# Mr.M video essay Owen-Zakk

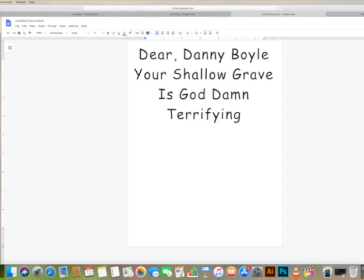6s
Dear Danny Boyle, your shallow grave is goddamn terrifying.
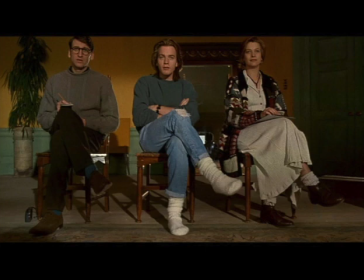12s
But not really for the reason you would think. Yeah, the sheer lack of humanity in the end fight scene there was pretty gruesome. Not even gonna lie. But it's really the use of mise-en-scène that really punctuates the scene. Mise-en-scène is a French term for pretty much placing things on stage, which is basically everything on stage,
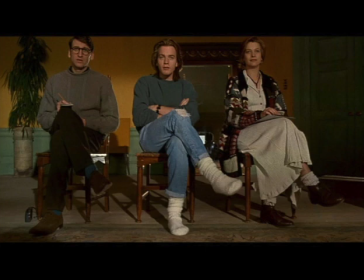31s
of course, including the camera, lights, dressing, furniture, but that's pretty simple. What also kind of helps it is the film's score, but that's not really part of mise-en-scène. But it can create some weird effects, and I mean freaking weird effects in a movie. For instance, the last scene, which we will be thoroughly analyzing,
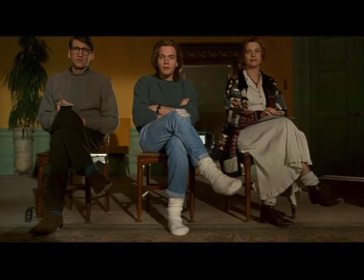51s
received some really weird dynamic shifting in the power and the dominance department. The first shot of the scene has us looking at the loft where David, played by Christopher Eccleston, had previously been hiding from his other flatmates.
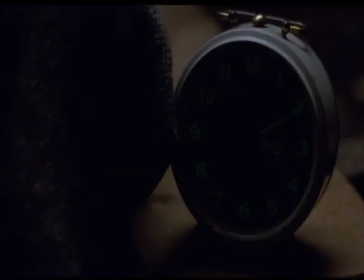63s
And then the camera jumps to him and his girlfriend Juliet, played by Carrie Fox, in her bed.
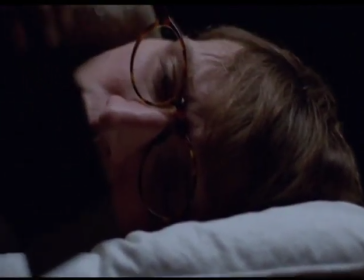70s
David is then waking up and getting dressed.
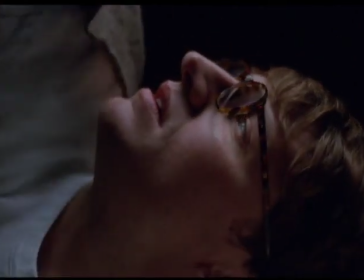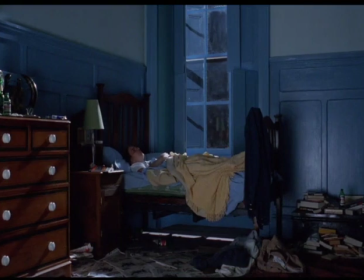78s
And now we cut to Alex, who's waking up from his bed and going to call the private investigators on the telephone. And meanwhile, while all of this is happening, you can hear the sound of a clock ticking down,
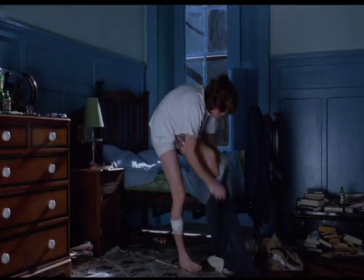92s
which kind of represents the complete mayhem that is going to occur within like the next couple minutes.
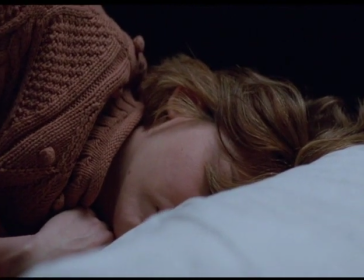98s
So yeah, I'd buckle up. Earlier, the investigators had asked Alex to call him if anything weird is going down.
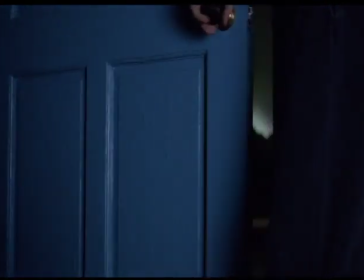106s
And now Alex is like, yeah, I'm going to call these guys, because David is going to freaking kill me.
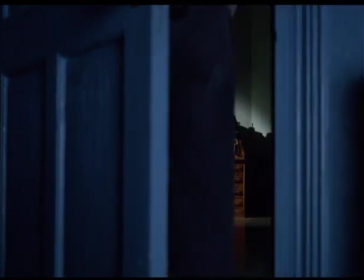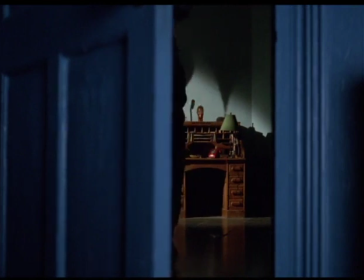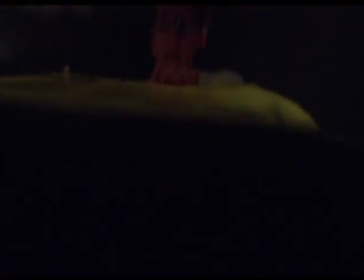121s
David, he grabs the suitcase full of money from earlier that he put inside of the water container in the loft.
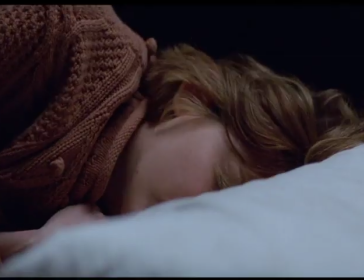130s
The way the audio is done from inside the water is done very cleverly, because of the way your ears perceive sound when inside of water.
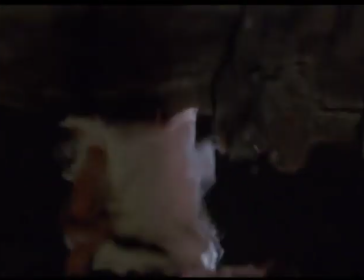138s
It gets very muffled, and it creates a very weird aesthetic.